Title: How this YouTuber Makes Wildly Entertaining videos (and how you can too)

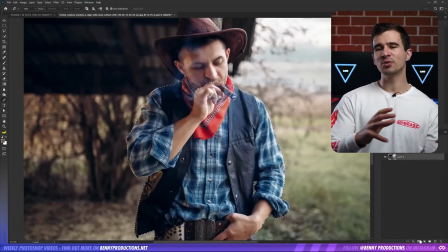But recently in these newer videos, you can clearly tell that he's creating the artwork separately and then commentating after the fact.
I began with the basic shape of the border and then found some cool phoenix-like symbols to use on Vecteezy. I started spreading those around and added some extra details to give it this Aztec kind of vibe.
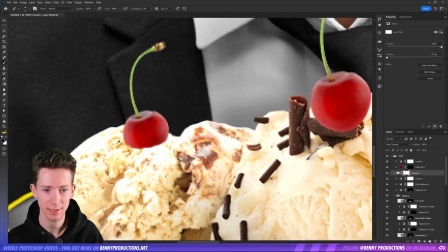This shift from doing live commentary to post commentary allows him to make tighter and more engaging content with a lot less rambling.
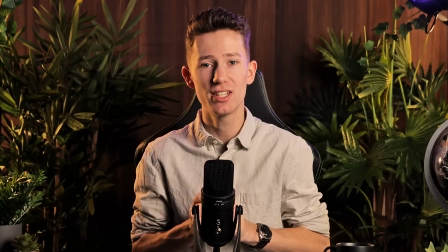But speaking of how he films himself, Benny has really put a lot of work into improving his presentation style.
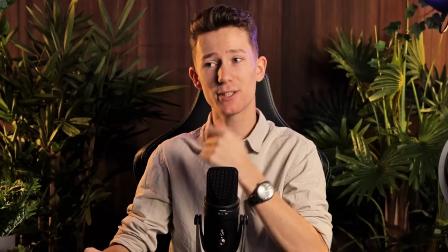He's definitely become far more animated, he's given a lot more vocal variety, and has a lot of fun with the way he commentates on his videos.
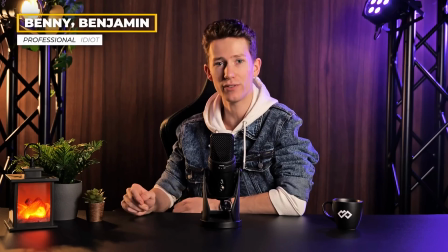Just compare these two clips to see just how much of a difference this can make.
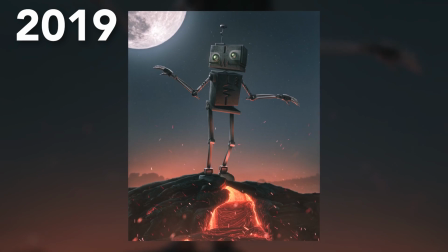In today's video, I'll be showing you how I turned this drawing into a piece of art. I am going to put together a cliche but professional looking movie poster,
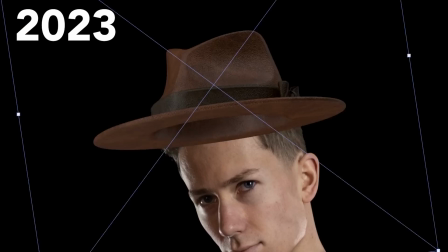making my own logo, transforming myself into a true adventurer, and combining everything into a fire poster design.
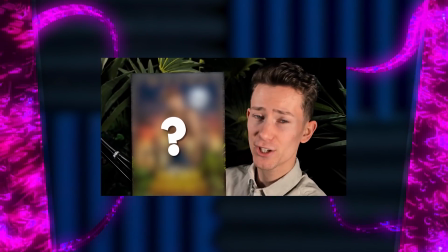But when it comes to injecting fun into his videos, the main way Benny does this is through his editing.
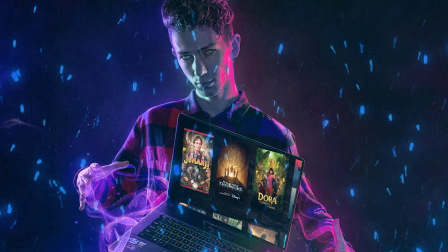And we're going to take a look at that right now.
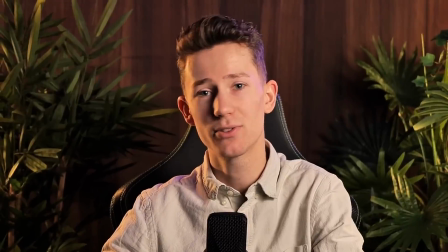In this video, there are hundreds, if not thousands of different cuts and effects applied to the video, with something new happening every couple of seconds.
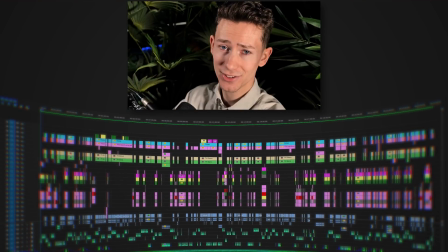It's a very serious editing project that has a lot of effort involved.
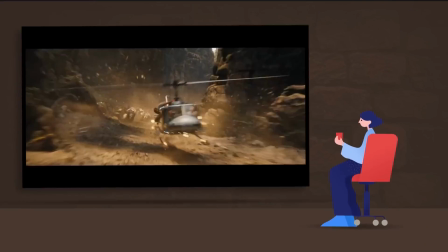But the reason why Benny puts so much effort into his editing is because he's trying to create an auditory and visual experience for his audience.
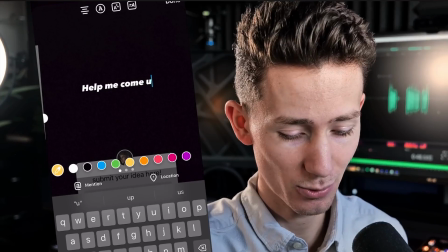And he truly does this. This focus on creating an audience experience can lead to a lot of success in the creative field.
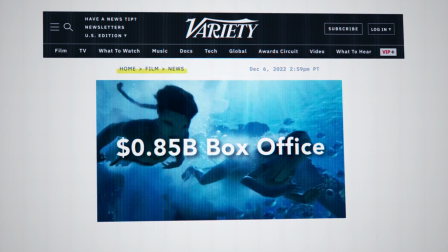I mean, even just look at the most recent fantastic success of Avatar 2, which was pretty much all about creating a mind-blowing experience to watch.
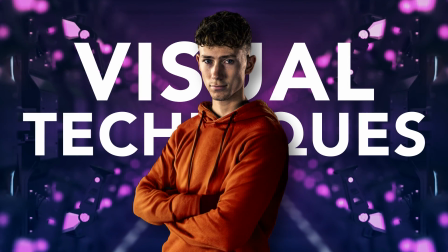So let's then start by looking at the visual editing techniques that Benny uses to create this experience.
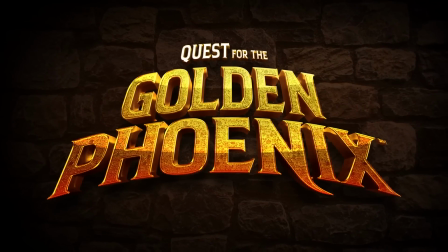And all of these little things that we're about to talk about, I've seen him use multiple times in all of his videos.
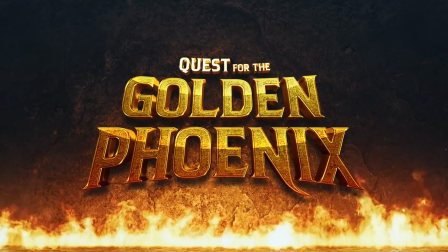So these are pretty standard things that he uses to make his videos engaging. Number one is creative transitions.
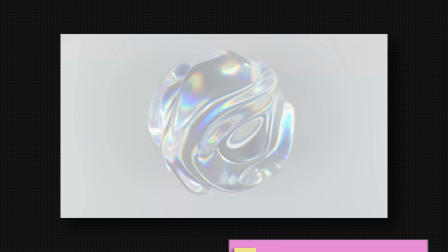As a content creator,
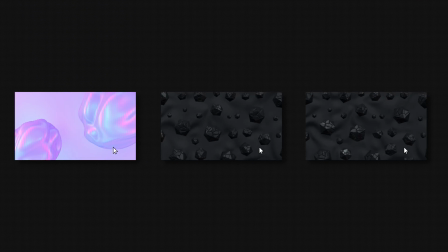it can be very easy to fall into the rut of using the same simple slide transition over and over again in your videos because editing takes time, right?
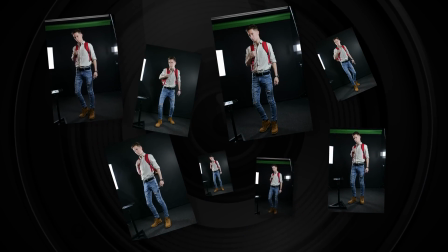But Benny really ups his content's level and engagement factor by adding really creative transitions like this.
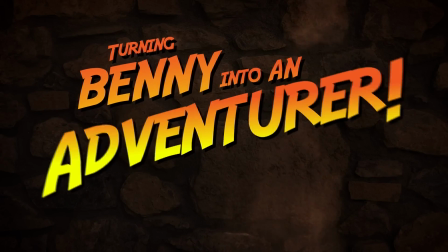And I especially love this brick one. It's really creative. So I tried to recreate it, and it was actually pretty simple.
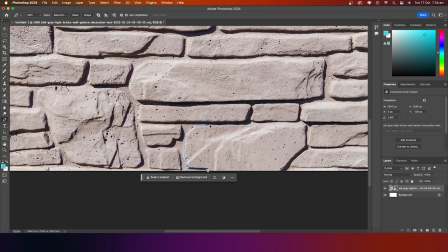We just needed a brick wall texture, cut it out in Photoshop so I had two separate halves,
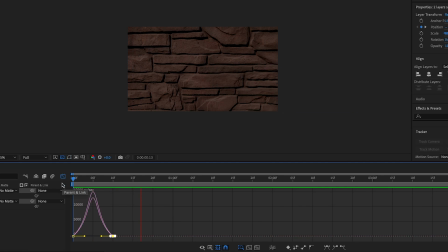animated this in After Effects so they slide in with an ease in, had a dust overlay and a simple sound effects, and boom, we have this. Pretty cool. And actually all of the assets that I used to create this awesome transition, I got from today's sponsor, Envato Elements. Over the past year, these guys have become one of my go-to stops to find any creative asset I need to bring my videos to life.
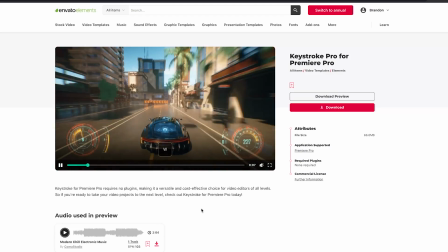Whether it be stock footage overlays like this, or keyboard motion graphics that I use in my tutorials, also sound effects and music,
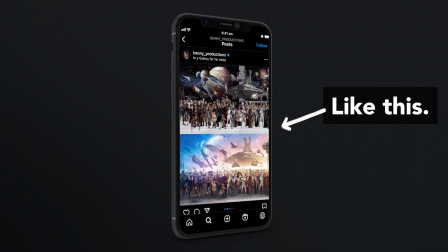and even these 3D images, which I use a ton in my videos and in my thumbnail creation process.
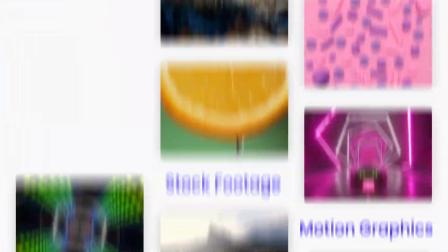And the best thing is, all of these assets come in one simple and affordable subscription. And they have over 16 million assets, which can help you make videos just like Benny.
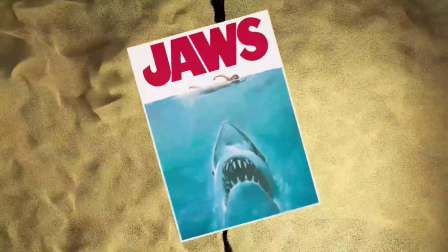In fact, this transition here was made by using a simple piece of stock footage from Envato Elements.
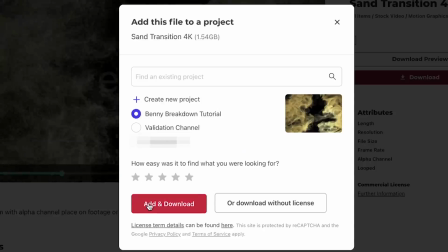All you need to do is download this clip, create a license, and then because it has a transparent background already built into it,
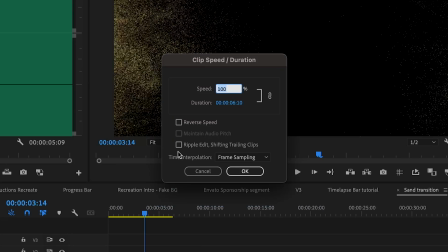all we need to do is reverse the time of this in Premiere Pro,
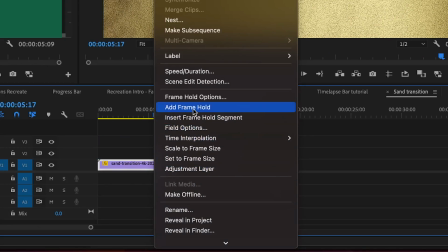add a whole keyframe once the sand is completely filled in, and we have this really cool sand transition. And it was so easy to do with Envato Elements, which is why I, and clearly Benny, love this service. And if you want to check them out, help support this channel, and make awesome transitions just like this, just click on the first link in my description. Secondly, Benny's videos are basically filmed on a tripod and then use screen captures in Photoshop.
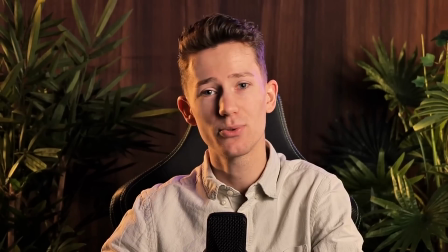So how does he make this not boring? Well, the first technique he uses is artificial movement.
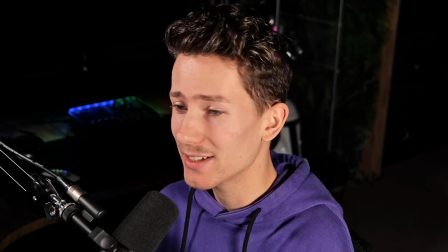Things like adding zooms, like punching in for each sentence that he says, makes it far more engaging.
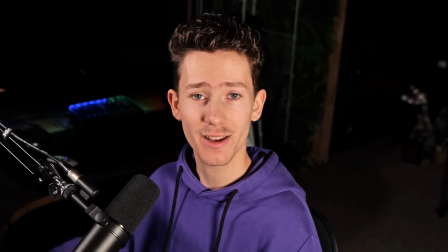Then he also adds this simple wiggle effect to his footage so it looks like it's handheld, it's moving around,
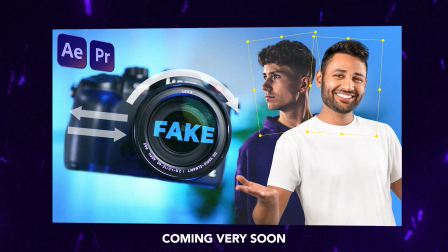and I'll make a full tutorial on how to do this because it's a little bit involved and a bit too much for this video.